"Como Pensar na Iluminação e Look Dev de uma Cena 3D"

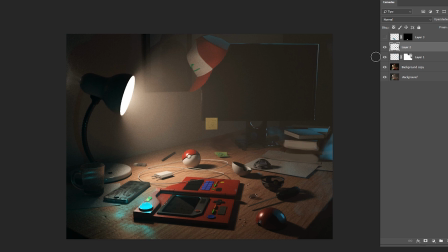[3:26]
às vezes assim a gente fica, quando a gente está fazendo cenas um pouco mais complexas e com história a gente tem que fazer teste fazer teste, fazer teste para ver se está funcionando então os elementos que você colocou aqui eu acho que estão legais, você tem a pokebola quebrada, você tem uma chave ali apesar de ainda estar um pouco escuro às vezes você tem que mudar a cor para chamar um pouco a atenção você
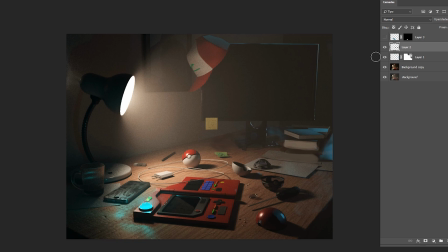[3:46]
não pode deixar o telespectador em dúvida do que está acontecendo até o tamanho da pokebola talvez aumentar um pouco mais ela para chamar ainda mais atenção eu tirei algumas aqui como dá para a gente ver é mais de teste,
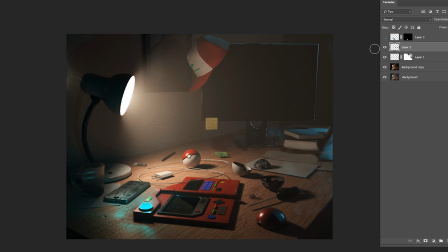[4:00]
será que funciona será que não funciona a gente como artista tem que sempre estar na dúvida se está funcionando ou se não está funcionando então às vezes você não precisa ir lá no 3D desligar no 3D, renderizar, fazer tudo de novo você vem aqui no Photoshop pega ali a corzinha pinta por cima e já começa a ter uma visualização melhor, sabe?
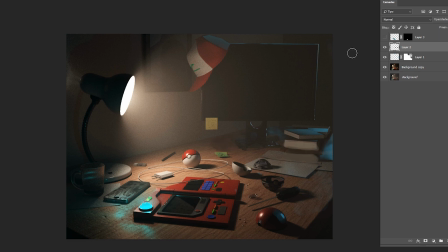[4:19]
Precisa fazer tudo no 3D sempre.
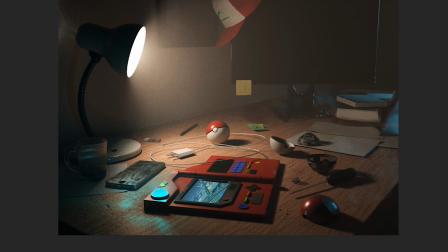[4:22]
E aqui, uma coisa que tinha me chamado a atenção era esse objeto, esse tipo de minigame ali, algo do gênero. Ele estava desligado, né? Ele poderia estar te ajudando a contar esse storytelling, sabe? Ter alguma coisa na tela ali referente à cena que aconteceu ou algo que aconteceu anteriormente que ele quebrou o pokebola quando ele foi tentar pegar algum tipo de Pokémon. Então, você consegue pensar além, sabe, o storytelling da tua cena.
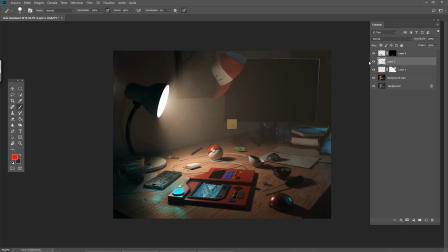[4:51]
No geral, ela tá muito boa. Mas, assim, você também deve se preocupar com relação aos materiais, assim. Porque cada material, ele tem qualidades físicas diferentes, né? E ele vai ter um acabamento diferente. Então, por que não, por exemplo, você pegar essa Pokébola e fazer um look dev apenas da Pokébola, sabe? eu cheguei, você chegou até certo ponto nesses shaders, nessas texturas mas e aí, você conseguiria ir além disso, sabe, é uma coisa que pelo menos eu me preocupo artisticamente eu termino um objeto, esse objeto tá realmente terminado, será que eu consigo melhorar ele um pouco mais então se você pegar cada objeto desse e analisar,
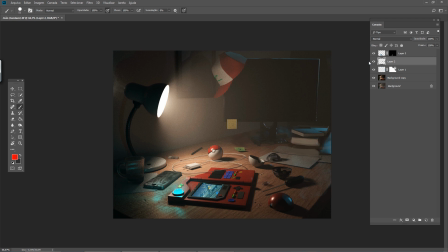[5:31]
eu acredito que você sempre vai achar algo que você pode melhorar beleza, João? eu acho que com relação ao seu trabalho seria isso, espero que você continue, acho que você tem potencial, mas cara, é coisa, você vai ter que focar, porque isso aqui é uma pipeline bem complexa, eu acho válido você tentar, e manda ver cara, é só continuar. Pra galera que quer mandar mais trabalhos, eu acho legal que vocês coloquem o background do trabalho, não enviem só imagens, sabe, você tem que falar um pouco do que está acontecendo, porque às vezes o professor parar e analisar que é apenas uma imagem, sem contexto, fica um pouco difícil, então Coloca aquele contexto, fala, explica Fala quem você é E aí a gente vai poder analisar bem melhor as suas imagens aqui, beleza?
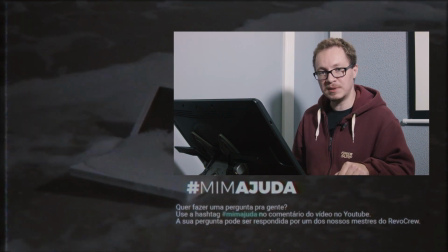[6:13]
E aí se você quiser mandar as artes aqui pra gente Tá explicado aqui nos comentários embaixo Valeu pessoal, tchau tchau